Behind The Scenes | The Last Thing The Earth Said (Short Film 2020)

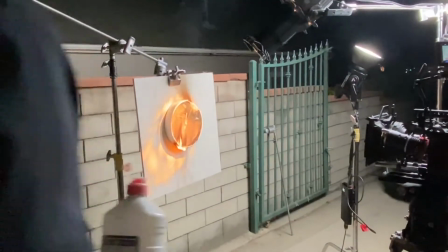3:54 We didn't have an art department, we didn't have an art director, so we did it all ourselves and we had to you know wake up in the morning and get everything and get everything
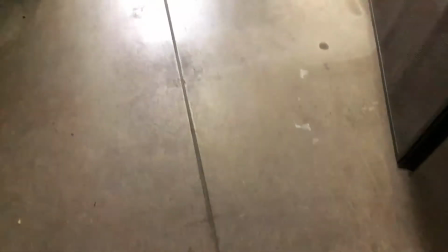4:03 set up before everyone got there and at that same time we were all wearing a bunch of hats where
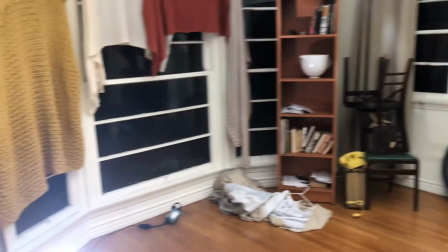4:08 you know i'm acting we're producing and we're also art department we're also pas we're also everything that you know you have to be and
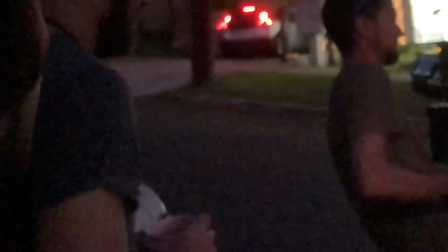4:16 uh just trying to get yourself into that for me like get myself into that character after i like had to set up the whole place it was pretty interesting
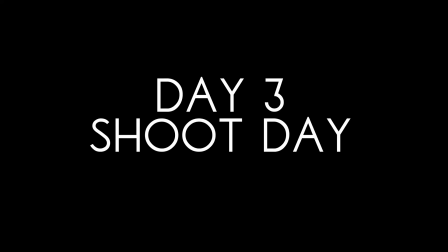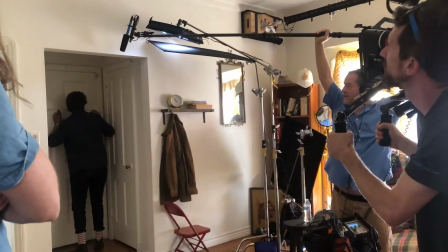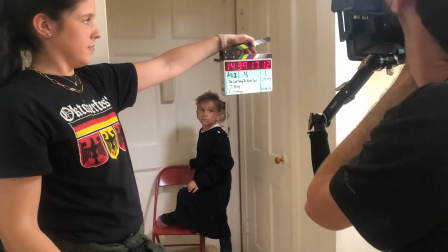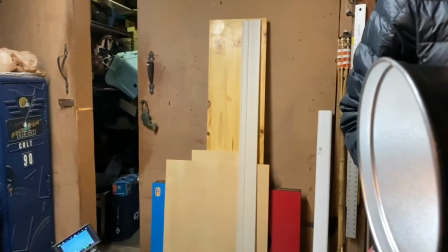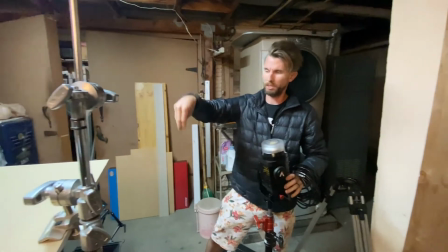5:01 We're shooting a shot of the light bursting through the ceiling. We have a piece of drywall, 2x2.
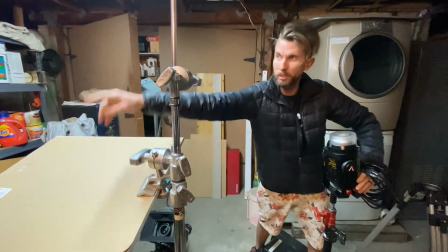5:08 We're going to create a hole in it. We're going to shoot a plate and then create a hole in it. We're shooting a lake go through that, which we will have a hole.
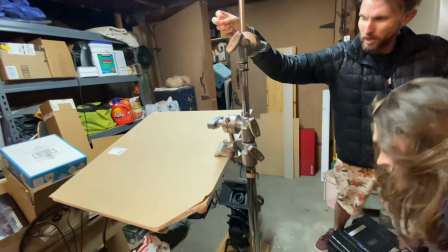5:15 We're shooting that in down here. We're going to eventually throw shit through it.
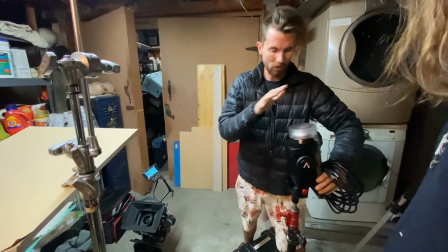5:21 And so we have the light beaming through. we have our aperture which I'm going to shoot
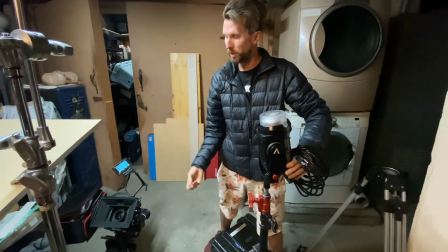5:29 into the floor which is kind of create an up-bounce as if it's light coming towards the ceiling from the
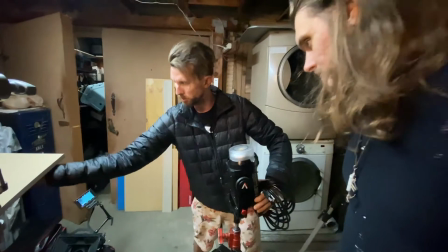5:35 room so this is supposed to be the ceiling
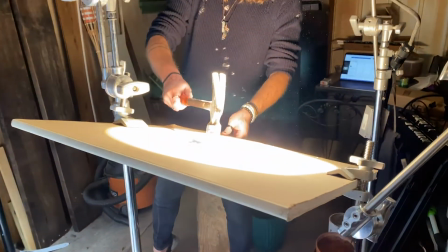5:37 my name is Doug Sampson producer EP LP and and co-writer on The Last Thing on the Earth's set. And I'm Colton Curry, I was a cinematographer and producer on The Last Thing on the Earth's set.
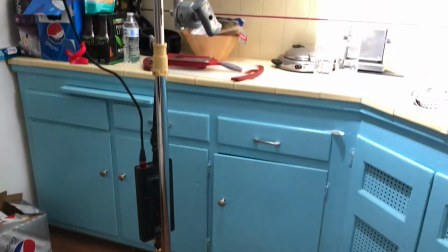5:59 As far as lighting and equipment goes,
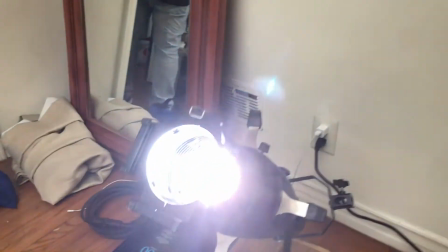6:02 what we used in the film was very, I'd say very high-end equipment.
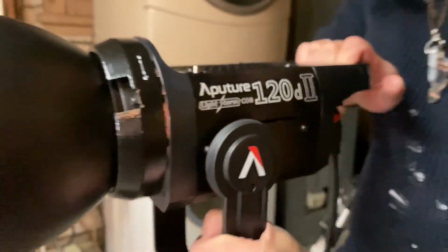6:13 Aperture was a staple, we used ETC Lecos,
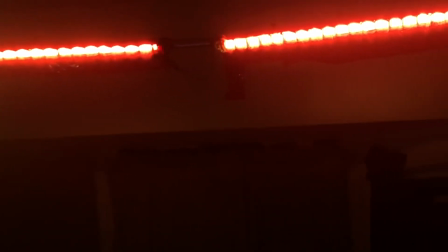6:19 we had Chimera, we had a RED camera we shot in the RED,
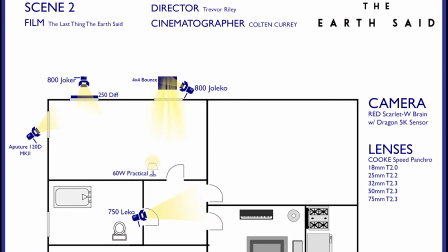6:25 we rented some Cook Speed Pancros, we used a lot of K56 like Jalecos,
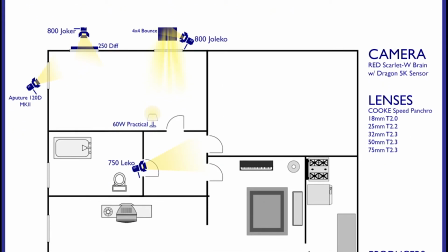6:33 we had a lot of that coming in.
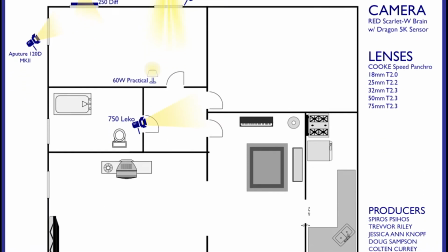6:36 And we used a lot of HMI and LED, and then actually used a lot of sun coming in,
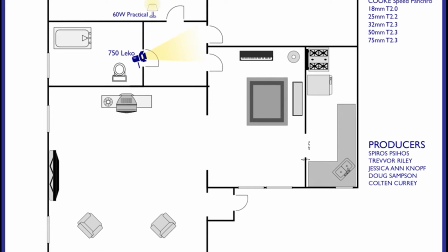6:43 because we wanted that hot sun look coming in, so we kind of just played off of that,
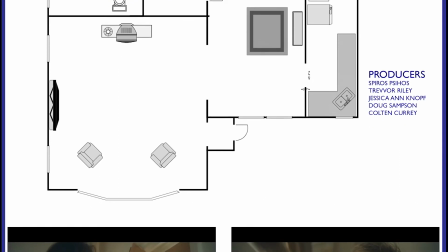6:51 too. you. Just to add on to the lighting requirements of this show, we wanted it very, very lighting directive.
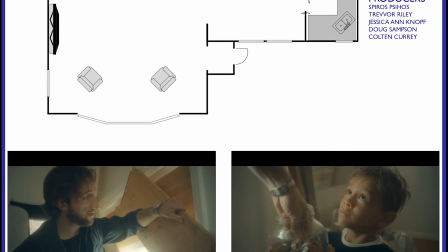7:00 We wanted to use as much natural light as we could coming in through the windows, but of course we had to augment and really blast as much daylight as we
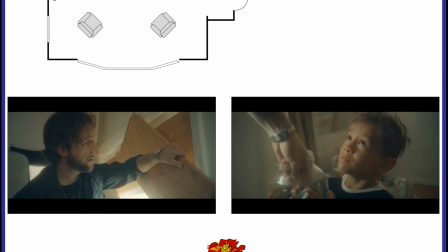7:08 could throughout the story in order to kind of increase the intensity of the story itself.
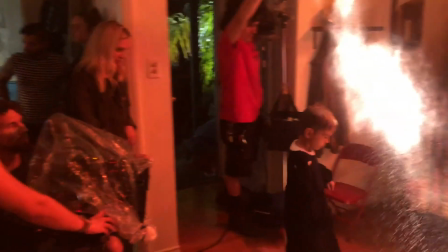7:13 And as you can see in the end too, when our young boy, our talent, is approaching the window,
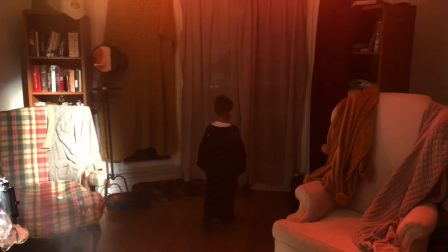7:20 he starts to become these blasts of rays of light that kind of start running through the ceiling and such.
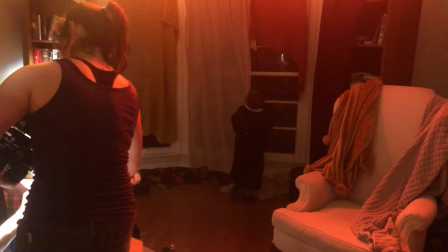7:26 And the idea is there is that, you know,
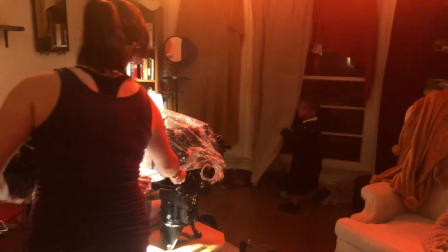7:29 we're starting to have daylight break through the roof of the house and through different areas of the house.
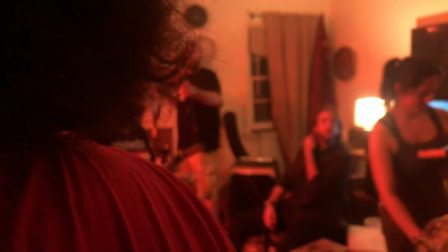7:37 So we wanted to be able to really accentuate on that.